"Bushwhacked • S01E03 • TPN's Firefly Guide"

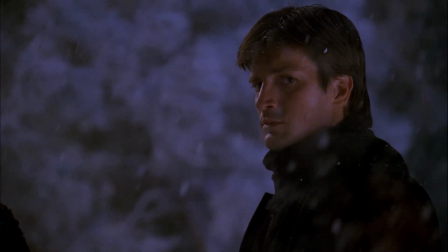741s
Of Sisyphus, Camus wrote, If the descent is thus sometimes performed in sorrow, it can also take place in joy.
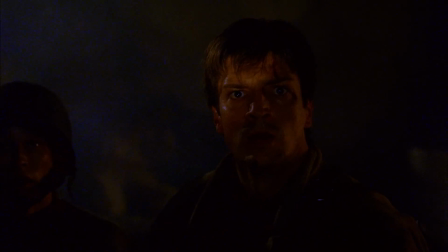747s
This word is not too much. It happens that melancholy rises in man's heart.
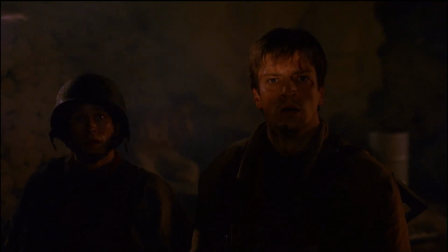752s
This is the rock's victory. This is the rock itself. But crushing truths perish from being acknowledged.
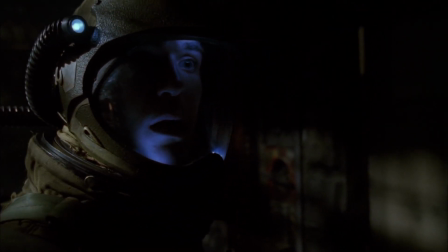760s
I take this to mean that, while for some there may involve grief in the acknowledgement of an intrinsically meaningless universe, it's still meaningless.
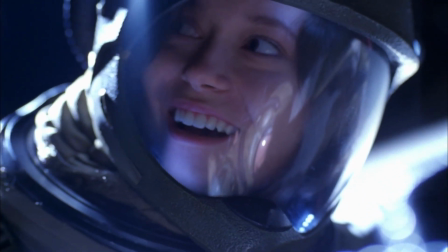767s
If life is empty and meaningless then it's also meaningless that it's empty and meaningless and the terror and nausea of Sartre's protagonist is still a meaning that he was creating.
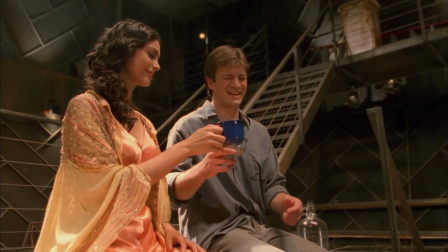776s
One not intrinsic to the discovery. Camus continued, All Sisyphus's silent joy is contained therein.
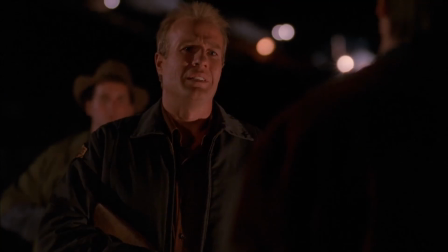783s
His fate belongs to him. His rock is a thing. There is no sun without shadow and it is essential to know the night.
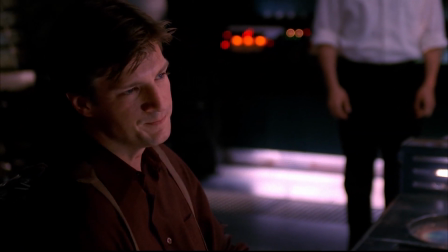789s
For the rest, he knows himself to be the master of his days. The Rock is still rolling.
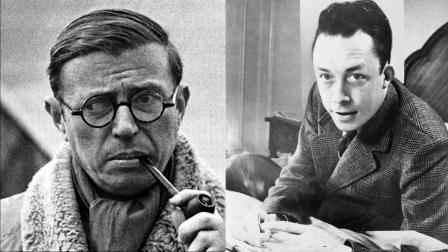794s
Both Sartre and Camus were vague on their explanations of morality,
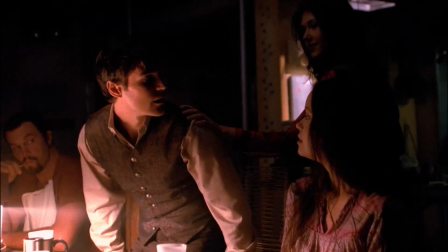798s
though Camus' writing seems to indicate a belief in certain values common to all human beings as human beings.
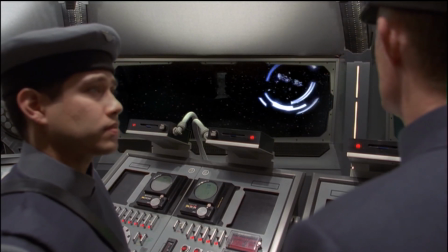804s
But where Sartre thought perfect freedom and perfect justice could be accomplished through communism, Camus believed there was a delicate balance that needed to be struck between the two.
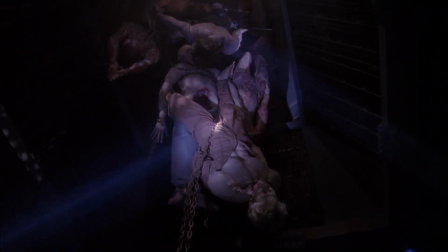813s
Absolute freedom is the right of the strongest to dominate, Camus wrote, while absolute justice is achieved by the suppression of all contradiction.
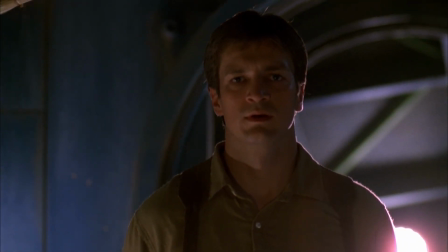821s
Therefore, it destroys freedom." And I think it's that philosophical balance that explains the two acts of Bushwhacked.
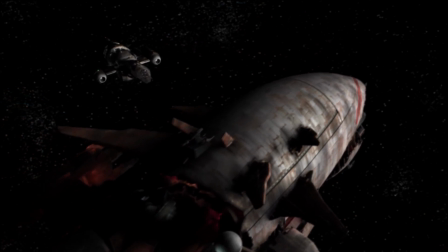829s
For lack of a better term, the Reavers are bad faith id monsters. Devoid of guilt or compassion.
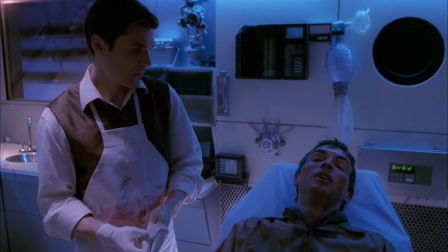836s
Not immoral, but utterly amoral. Devoid of conscience. And without the ability to make choices that might be in opposition to their own desires,
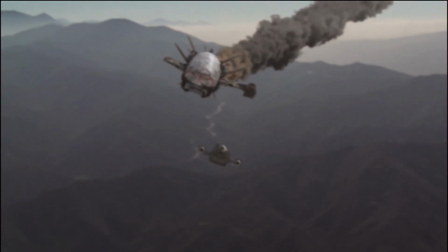843s
they may as well just be another meteor or an asteroid hurtling through the nothingness objects in space.
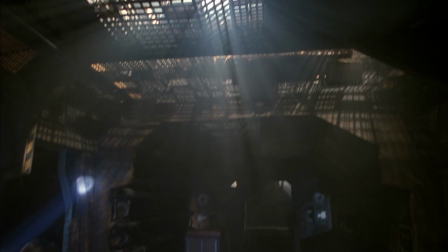849s
Notice, too, that the Reavers aren't even IN this episode. In that sense, they are nothing and yet their influence is still powerful.
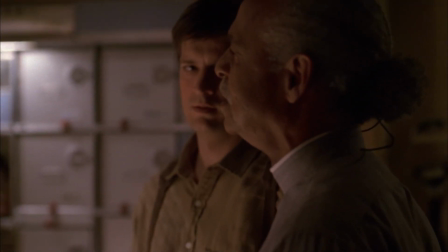857s
The right hand of nothingness. And throughout, the crew regularly make verbal comparisons between the two.
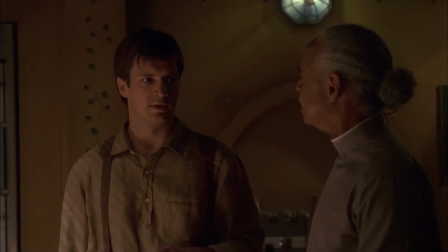863s Reavers might take issue with that philosophy. If they had a philosophy. Reavers ain't men.
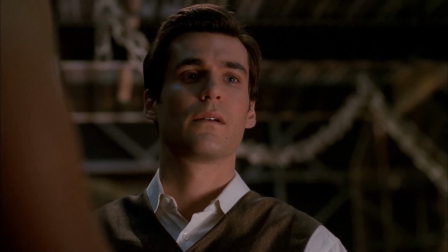869s They're just nothing. It's impressive what nothing can do to a man. Like that fella we bumped into.
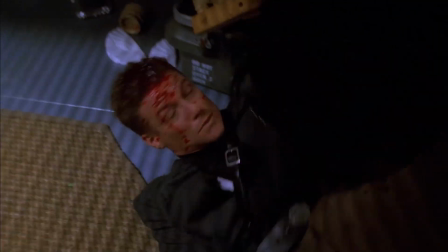874s
When the Reavers leave a man behind, that man BECOMES one of them. Being overcome by the nothing turns you into it.
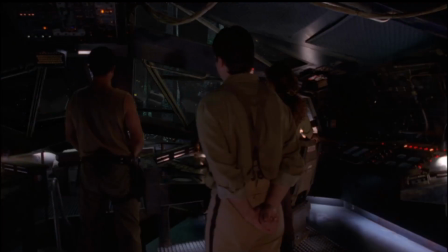881s
But some form of the term Civilization also appears five times throughout this one.
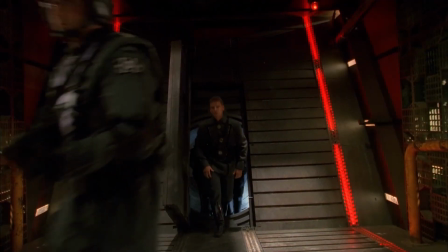886s
And the Reavers' philosophical counterpoint on the spectrum, going by Camus' statement, are the Alliance,
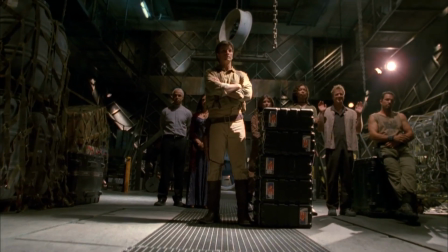891s
stewards of a society they consider just, but not free, as it isn't one that allows for contrarian voices.
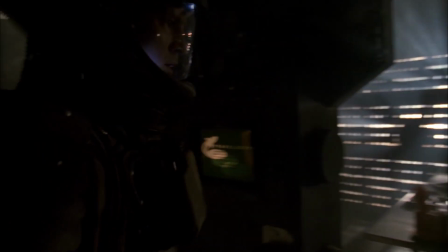897s
If Reavers indicate a nihilistic absence of philosophy, the Alliance then represent institutional thought.
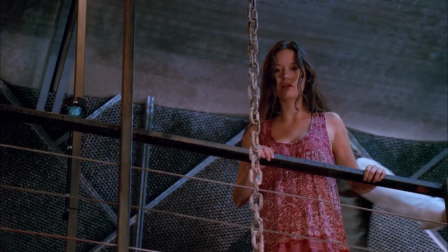903s
The juxtaposition of the Reavers to the Alliance begins immediately, starting with the game of Hoop Ball where the members of the crew with closer ties to the Alliance watch from above.
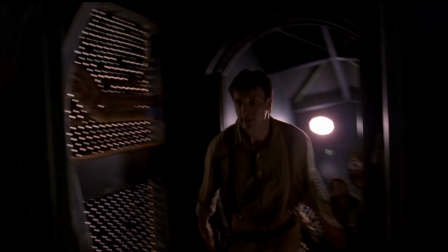912s
And then when the crew fears the Reavers have returned to their trap, and instead,
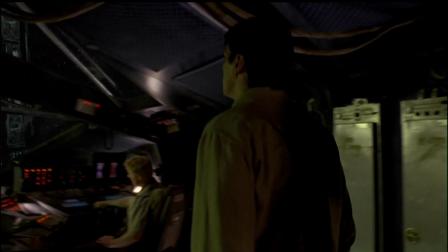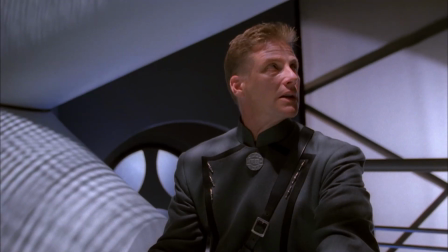921s
In stark contrast to the Reaver-fied Survivor, the Alliance outfits are crisp, structured and orderly.
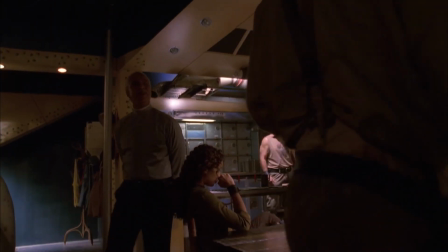927s
During the conversation in the mess, notice again the repetition of the word Civilization.
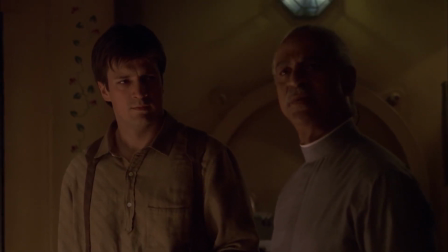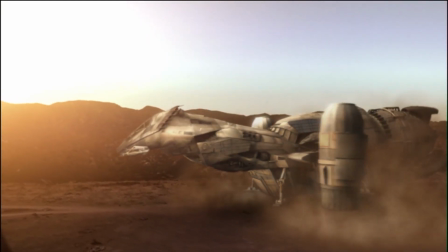938s
And somewhere in the middle, passing back and forth between the two influences, is Serenity.
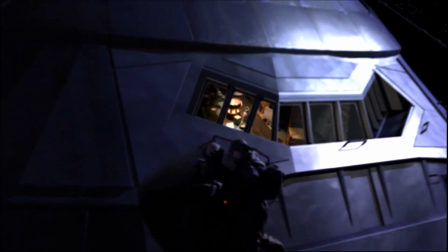944s
This is beautifully represented by the shot of the Tams clinging to her exterior.
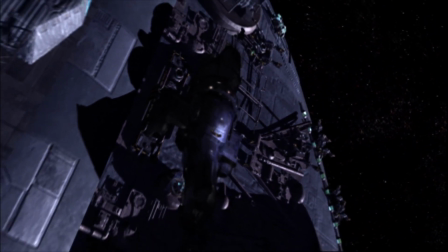948s
The way the shot is blocked, the Tams are physically hiding from the Alliance behind Serenity. Being this close to the nothing of space and absolute freedom makes Simon uneasy.
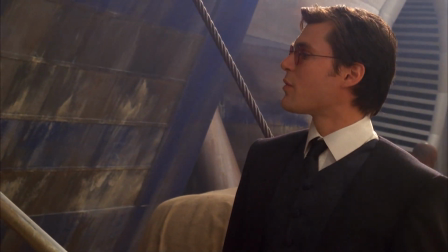958s
He is a creature of the Alliance who is in this situation because of his love for his sister, not out of any deep desire to be free of civilization.
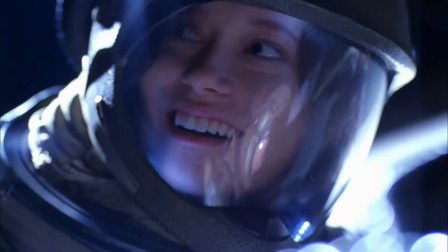966s
But that civilization has not been kind to River. She stares into the abyss with awe and looks as though she might just let go and kick away.
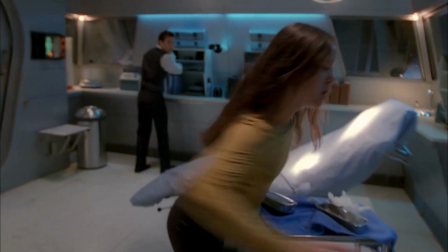974s
There are parallels between River, tortured by the Alliance,
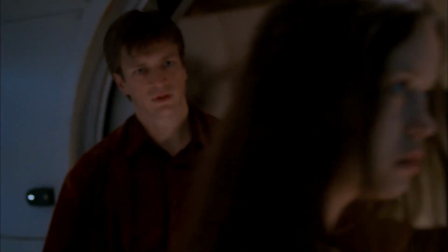978s
the surviving colonist, tortured by the Reavers and, since the crew members can all in some way be seen as an aspect of him.